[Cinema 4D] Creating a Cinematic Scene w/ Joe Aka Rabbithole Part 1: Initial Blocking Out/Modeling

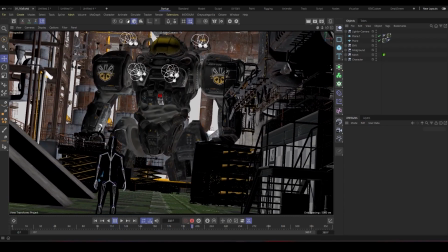245s
We'll try to break it down as much as possible and rebuild the main elements that can get you started
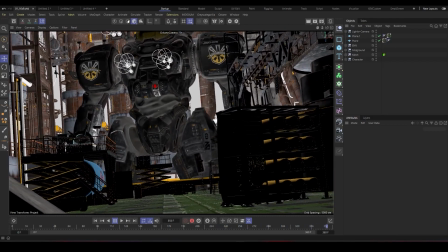253s
um, to create similar project with these vibes.
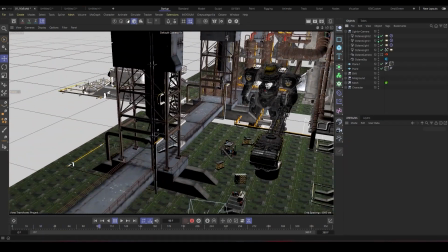257s
So we have, as you can see here, multiple groups for this project setup.
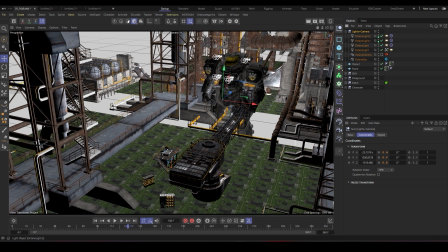264s
We have, of course, our lightings and cameras and environment. So we'll just like turn it off for the fly.
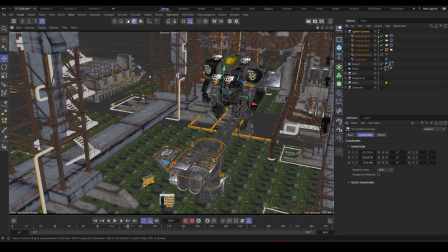271s
We'll change our shading to constant shading so we can easily view our project.
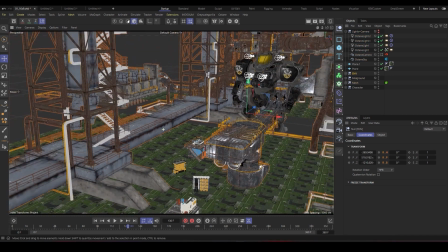277s
Then I have three main groups. One that's called environment, which has all our structures or walls or pipelines
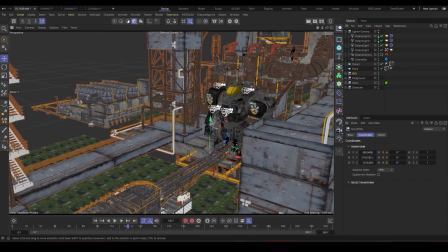286s
and all the main components that design our project.
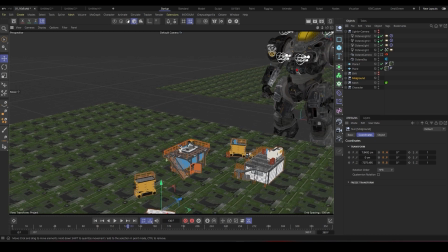291s
I'll simply turn it off. And we have our midground elements, which are just like special components
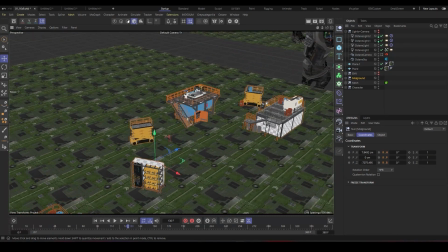300s
carefully picked from the Kitbash Secret Lab assets.
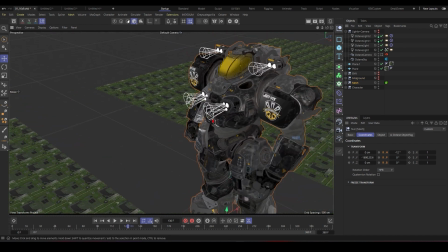304s
And we have our mech, which was designed and posed from NVIDIA Studio.
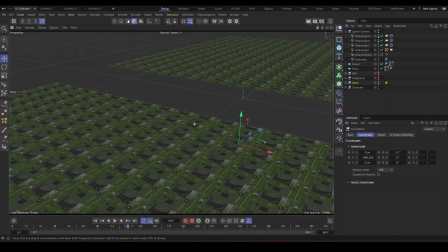313s
I'll turn it off. And we have our main character,
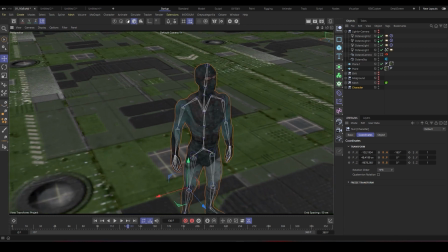320s
which I simply brought up from Miximo's website, and it's simply animated, as you can see.
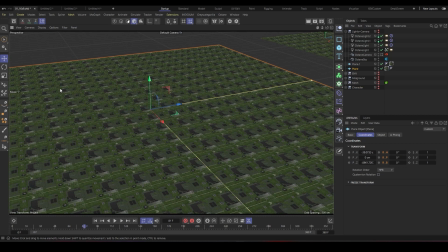327s
So I'll also turn it off, and I have just like really two, as you can see, approximately 14,000 by 14,000 plane. I have this plane and this plane, just like scaled, largely scaled, as you can see.
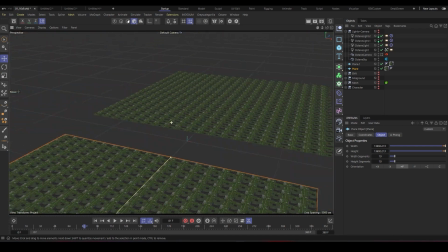346s
And I have a simple texture applied to it, which we'll be carefully discussing later. As you can see here, the camera is carefully positioned at a very lower angle
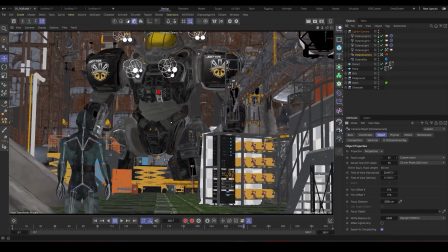357s
with a focal length of 65, which is very important to give this sense of depth.
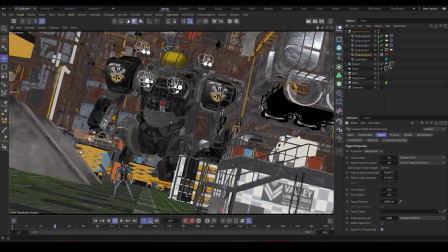362s
And as you can see here, as our camera moves through our objects, our main character, and our big robot,
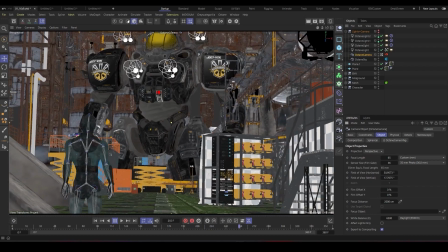370s
it creates this illusion of, or the selling effect of large scale, which identifies as parallax.
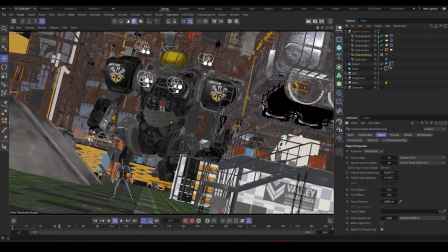379s
So basically, parallax is you have a lot of objects you're seeing,
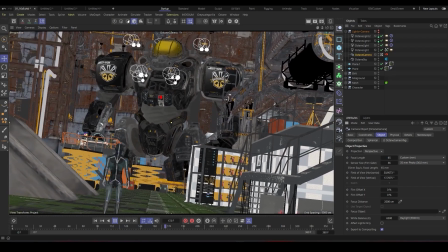383s
as we discussed before, some big, largely scaled objects at the background,
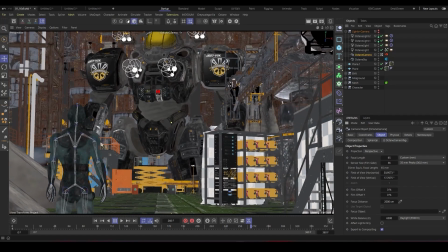389s
some mid-ground, medium-sized objects,
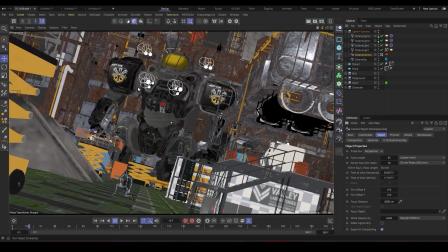392s
and basically our small character, as you can see here in the middle of the screen,
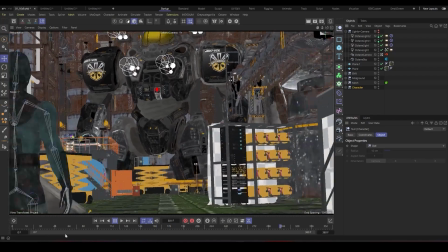398s
which is our foreground. And as the camera flies through them, it creates this parallax effect.
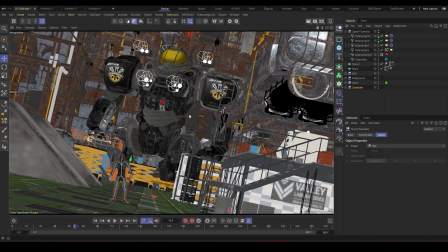404s
Okay, so let's try to quickly jump inside of NVIDIA Studio
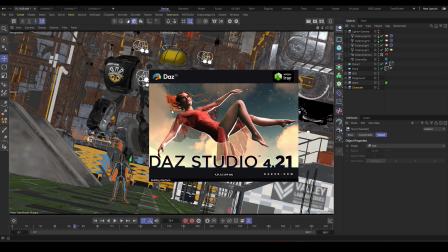409s
so we can actually see how would we create our main character.
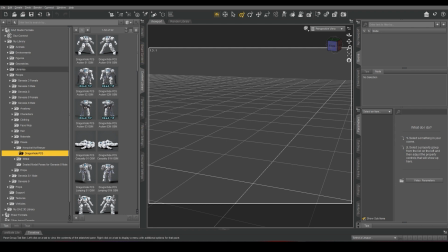414s
So inside NVIDIA Studio, as you can see, NVIDIA is a very powerful 3D software that allows you to create your main hero objects and easily pose them very quickly.
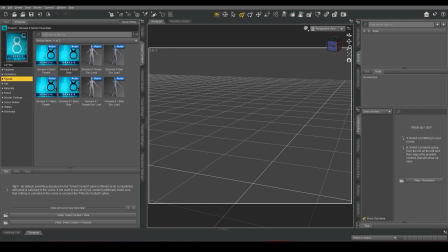429s
So let's see, we have like this basic free human character you can easily get when you download and install the software.
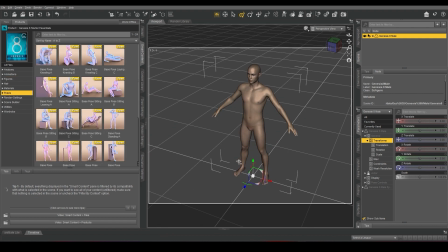439s
One of the powerful features that have is that it allows you to
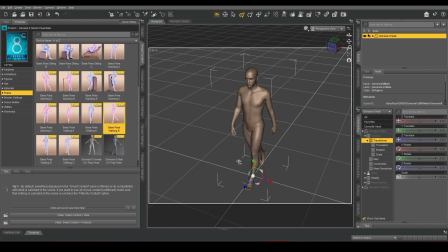445s
easily pose your character because they're pre-rigged and pre-weighted.
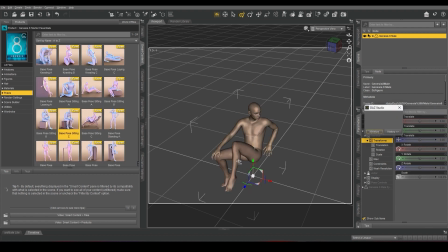450s
So it's very easy to pose your character with different poses. And also it comes, as I believe, with a
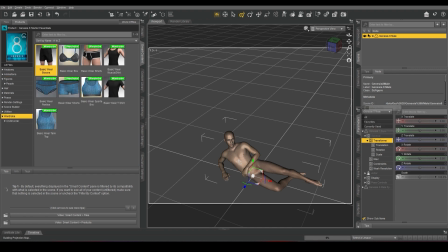460s
built-in like cloth system that you can easily apply basic cloth
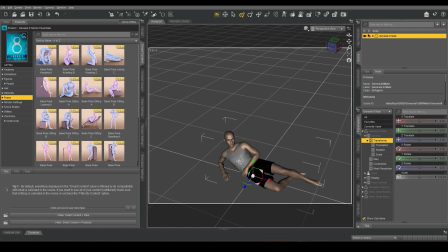467s
to your model, and they can instantly update based on the new poses you choose to them.
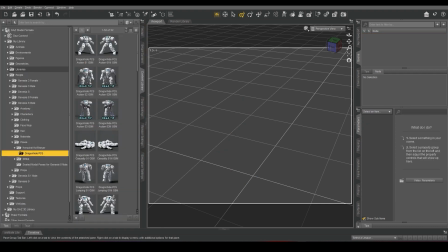474s
But I'll simply delete this one, and I'll use a 3D model that I bought from their store, which is this nice looking robot or spacesuit, whatever you can call it.